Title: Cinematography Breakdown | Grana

Hi, my name is Brian. Today we're going to do a cinematography and technical breakdown of a short film we shot a couple months ago called Grana.
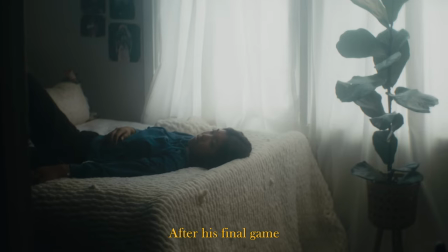This was a piece directed by myself and Nate Stranzel that was an accompanying film to a
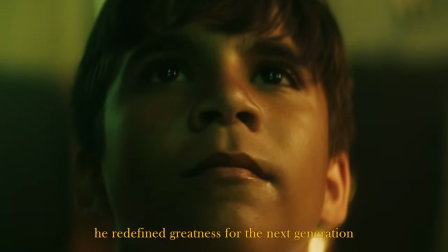mural being painted in downtown LA that was dedicated to showing Kobe Bryant not only as an athlete but as a storyteller.
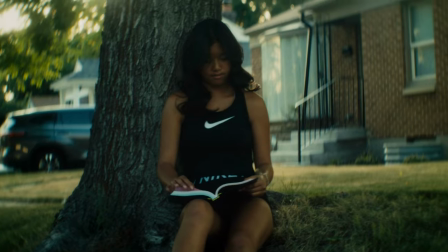So we put together this three-minute short film. It's linked in the description below.
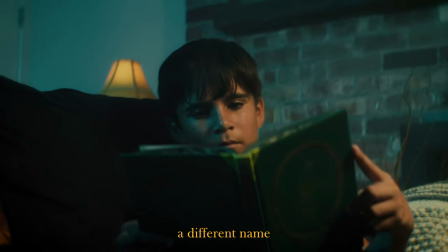You can go watch it if you want to take a peek at it before we get into the nitty-gritty of how we shot it and everything. and yeah we'll just break down the tech specs really quick we shot it on a black magic pocket cinema camera 4k uh red helium 8k for one day of shooting and it was all on one lens it was a kawa 16h two times d squeeze anamorphic lens uh with a helios as a taking lens so it's kind of homemade jerry rig anamorphic rig which was fun to shoot on very tight focal length as far as just having one lens set basically with us this whole time so presented some challenges in terms of how We're going to shoot our wives are establishing shots on this longer focal length, but it was fun It was it was really cool that we were able to get the piece done and everything and there was glimmer glass I think throughout the shoot. So yeah with that being out of the way We mostly just used aperture or other brands of LED lights throughout the entire shoot But let's just get right down into the breakdown. So we'll go full screen over here And here we go.
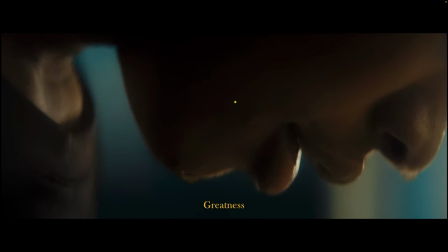We're starting with a quote and we go into the first shot here we'll get to this in a second this was just laid out on a
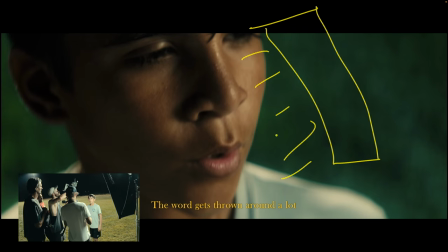soccer field with a one foot by four foot softbox just blasting on and battery powered this was just natural light right over here
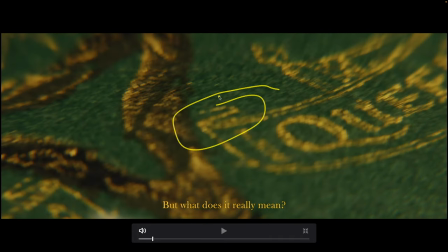we'll get into the setup shortly in a second so these are kind of fun so these close-ups that you see with the really distorted blur right over here and everything these are just shot
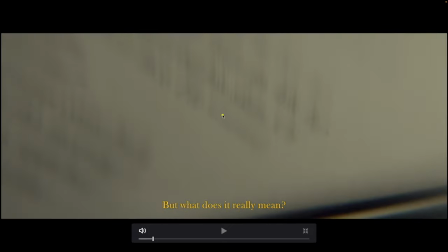with some 20 diopters on amazon that allow for a closer focus super fun to show basically any lens
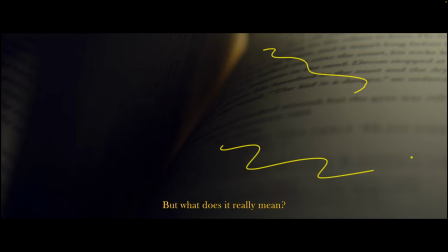as a macro lens so you can get these really kind of you know it's not the cleanest image and everything but it really distorts the image
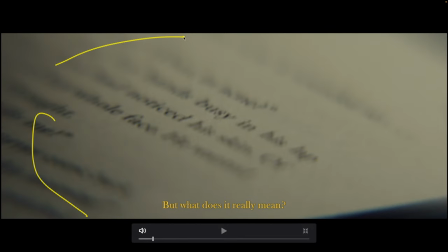in a fun way where you know you have this kind of on the outside that's all done in camera with these little adapters so I'll actually link
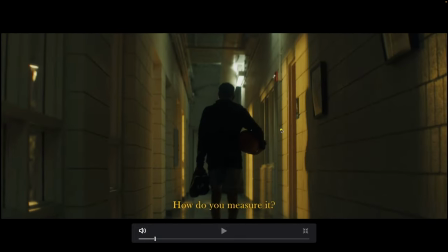those below so you guys can check them out and so here we are on our first shot that we'll talk about so we just set our camera white balance
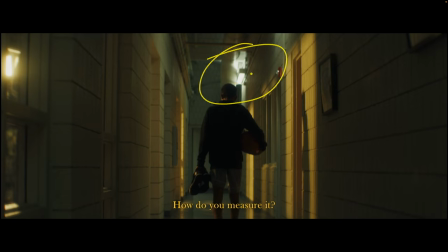to kind of give this practical light that we obviously couldn't change kind of a green glow in frame and then we just have a light on a combo stand right out here 600x blasting in through these windows that are right over here no diffusion or anything I just set to like 3200
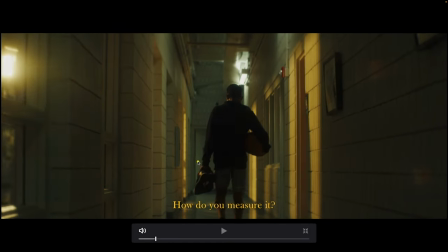Kelvin to give a little bit of a warm glow right over there and this dolly pushing that we did was actually on a rickshaw it
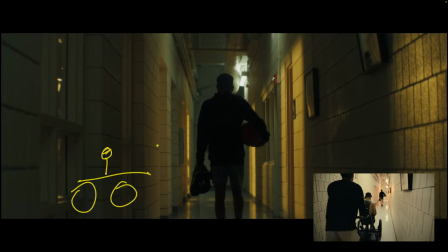kind of looks like this with a little seat on it and then you kind of sit on the seat and then someone pushes the rickshaw so it's
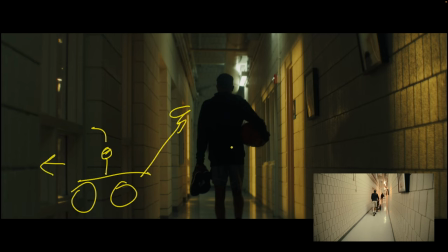not like a full fisher dolly that moves super slow and everything but it allows for like you know some handheld push-ins really fast kind of
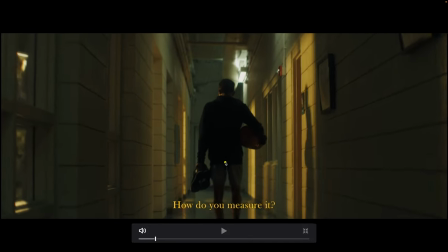handheld running shots that aren't as shaky as running shots and we use that throughout the So I'll kind of point out those shots and everything that was just from a local
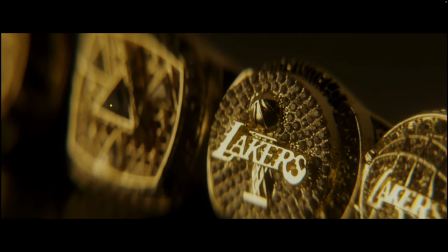rental house all natural light right here Nothing crazy again We're using the diopters and this is just I think a soft box
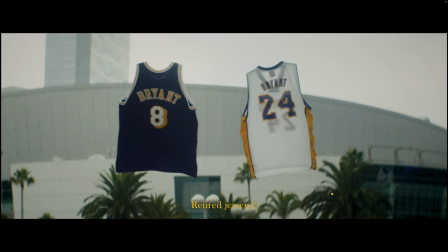out of frame lighting this this whole setup So under this shot, this was right outside of crypto comm arena. We just set up two C stands right over here From the C stands. We just use some hangers hung the jerseys and then just remove that in post so pretty easy there windy day So the jerseys were blowing all over but kind of a cool floating effect
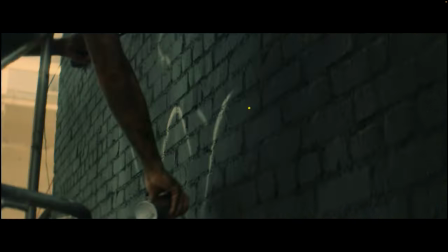This was the mural the beginning of the painting of the mural just all shot in shade nothing fancy
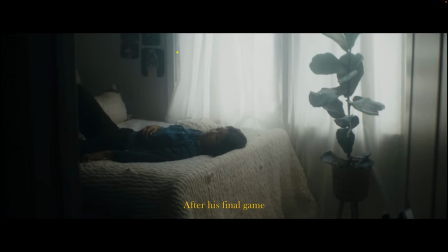Coming into one of our first room setups and everything So Brady Bissette was our gaffer on this day And he actually did a lighting breakdown of this on his channel if you want to see it more in depth But this is just I think we had a full grid cloth over the window on the outside No lights coming through it's just a super bright sunny day Where the sun was pointed through this window at the time and then these shears bringing it down You know,
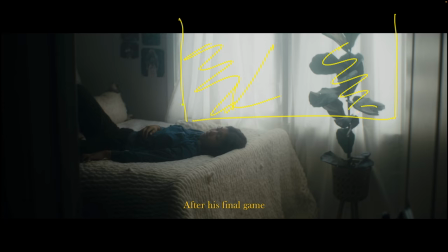maybe an extra stop of light or something But you can kind of tell that, you know, we hung these shears up with the way they're falling here and then you can see over there. But yeah, bringing shears into frame is like one of the best ways to show windows in frame. I think otherwise just either blows out or it looks super weird unless you have ND gel or a bunch of light to match in the room.
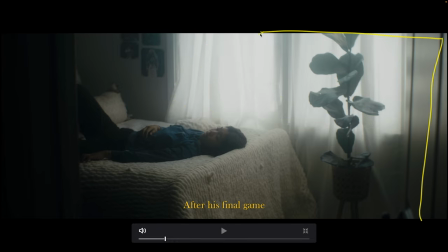And then we also had an F-22C boomed in over here with an egg crate on it. That's just giving this little extra kiss of light on her face. And then everything you see on this side of the room, obviously the lights in the room are off. It's just a bunch of negative fill and duvety and hung up to give that some shape. Same exact setup.
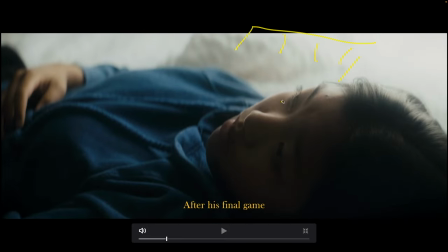We just brought the F22C in a little bit closer to add this kiss and kind of wrap on the face and everything. Super sweet. I love how the bokeh of the coward kind of falls off down there. And next we're going in this.
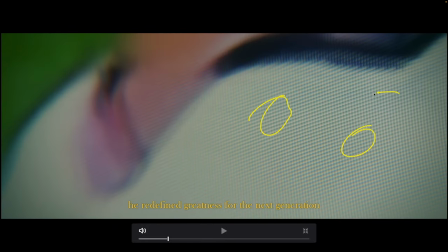We can see we're using the diopters again. That's how we're getting all these pixels right here that look really cool on the TV.
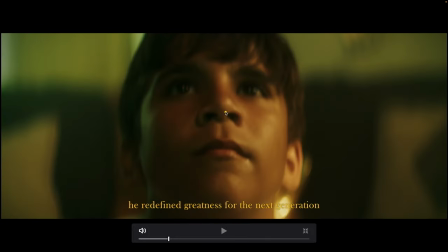And we're just playing a soccer game, like YouTube highlight clips or something. and this kid was awesome he was actually a soccer player so he was super interested in watching the soccer that's how we actually cast all of uh the athletes was we well with the basketball player and the soccer kid we
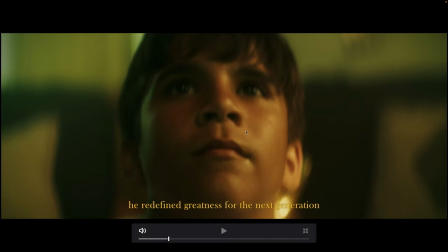actually made sure um we hit up local soccer teams and soccer coaches and then with the runner she was through a talent agency but
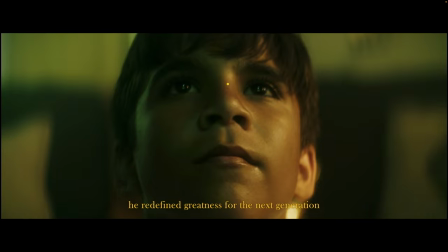that's actually how we found these people so they actually could play in ball which was awesome uh this shot one of my favorite shots of the film this is just dana dolly pushing again we have the diopters to allow us to at that closer focus on and just pausing at the frame right here for a second lighting setup we have here is you're getting a little blue kiss on the face from the tv as it's playing and then we're kind of
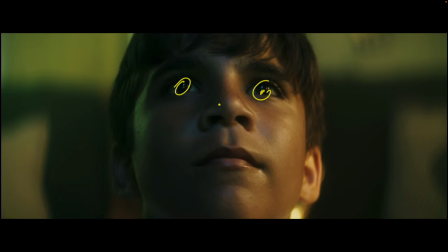catching that in the eye too right over there um we have the green soccer field you can see there and then i think we might have put a little bit of light above the tv to add that extra little blue and make it amplified a little bit uh over here we have a
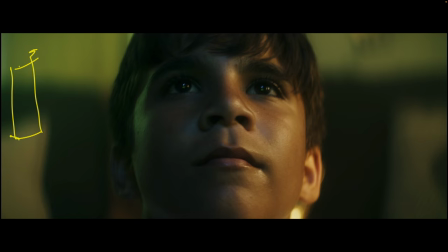green nova not a green nova a nova set to green blasting into this wall of the room kind of giving all this room tone that's kind of green right over here. And then over here, we had two 300Xs blasting in through a small little window up there with a sheet of diffusion in between them.
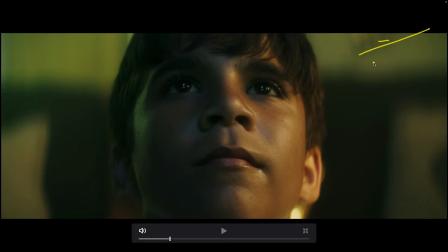And that was kind of telling where this light was motivated from. And then the way we actually filled in his face was with a Light Matte 2L, which is like a two foot by one foot light panel, I think, similar to the F22X bi-color RGB.
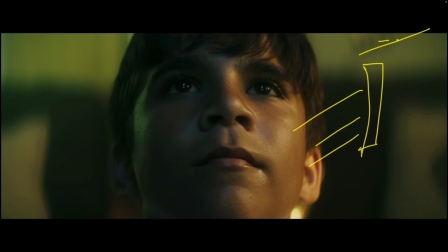I don't know what it was, but it's giving that glow that we're getting on the face and kind of wrapping this light that's supposed to be coming in from the window, as well as a little bit of haze in the back of the room, which you don't see in this shot too much, but it's in there otherwise. Just love everything about this shot. The levels are super kind of fun and balanced in a way that I thought looks really good.
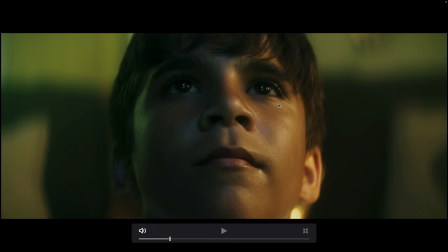So one of my favorite shots of the film for sure.
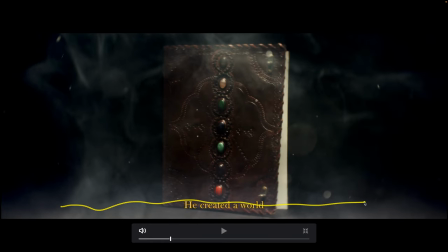This was just in a studio on a $5 cardboard black surface
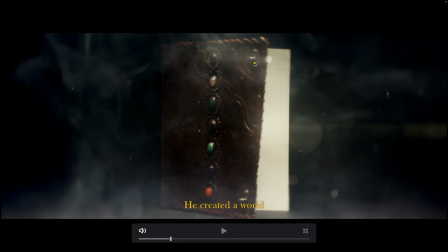that we just stood the book up on and then tied some fishing wire to this hook that Nate removed in post.
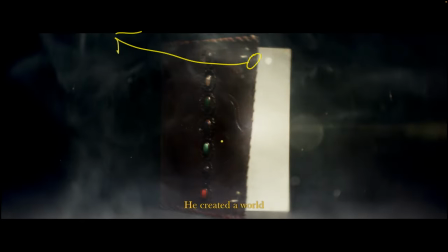And so that's how we opened it up. the haze is just a smoke machine um i remember when we shot so fun story about this film
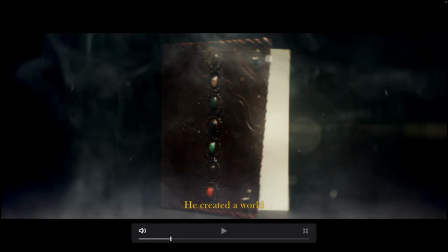is we actually shot the film for a budget of like a hundred dollars a year prior before we actually shot this and use that to pitch uh companies on funding the mural and everything and so the way we first shot this was when we didn't have a fog machine we shot shot similar to this
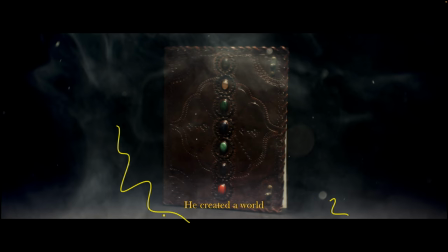and for haze we actually used the vape to haze up the the book which was really weird we don't do that too much but that
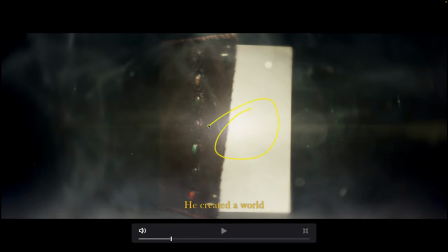was how we we hazed it up at the moment at the moment and they did some vfx to add that in right there more diopter shots that you can see
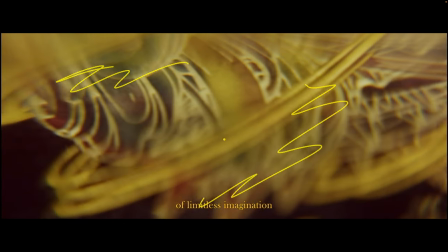you can really see the funkiness of like the plus 10 diopter these things are really really cool um this is more of the
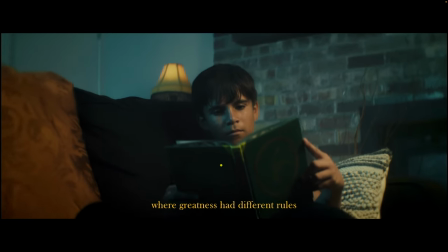kind of rickshaw push-ins the rickshaw dolly that i was talking about so this one was actually just handheld but then this one was sitting on the rickshaw and sitting on the
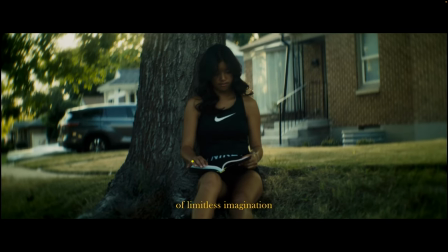rickshaw and you stabilize that and post a little bit but yeah nothing happening there right here this scene we actually didn't
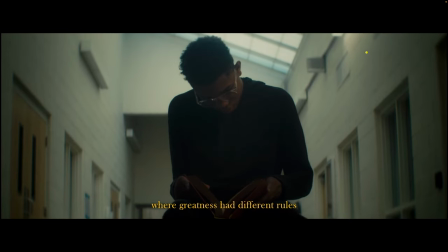use any light on it so it was all natural turned off all the lights in the hallway other than this one that you see right up here we turned the skylight a little bit more blue in post so you can kind of see that blue coming in there that little blue coming in on the hair and then this was darkened in post too so we actually didn't do that on set which is kind of knowing
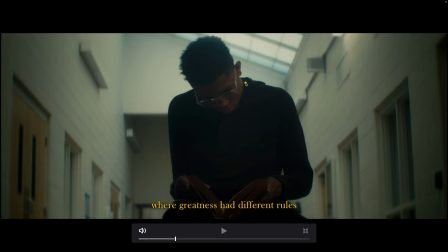if you know what you can do in color obviously saving time on set where you can is awesome and same with this little light on his face i think we might have had a small light bouncing in but we really brought up a lot of this detail in post just putting a mask around our boy here um this
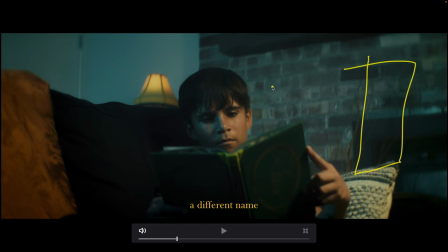one same exact setup as before we have the you know the light matte 2l giving that kiss on his face a b7c and then
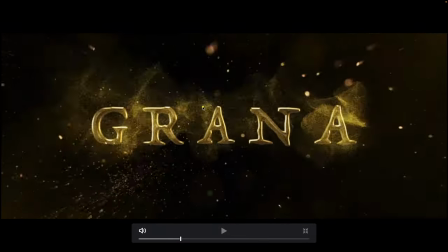we turn the nova to blue back there moving next we got a fun title sequence and now we're getting into the basketball gym scene so
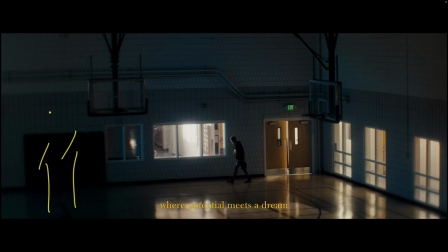we'll break this down super quick we had two novas just out of Here popping pumping a lot of blue light giving this kind of blue glow to the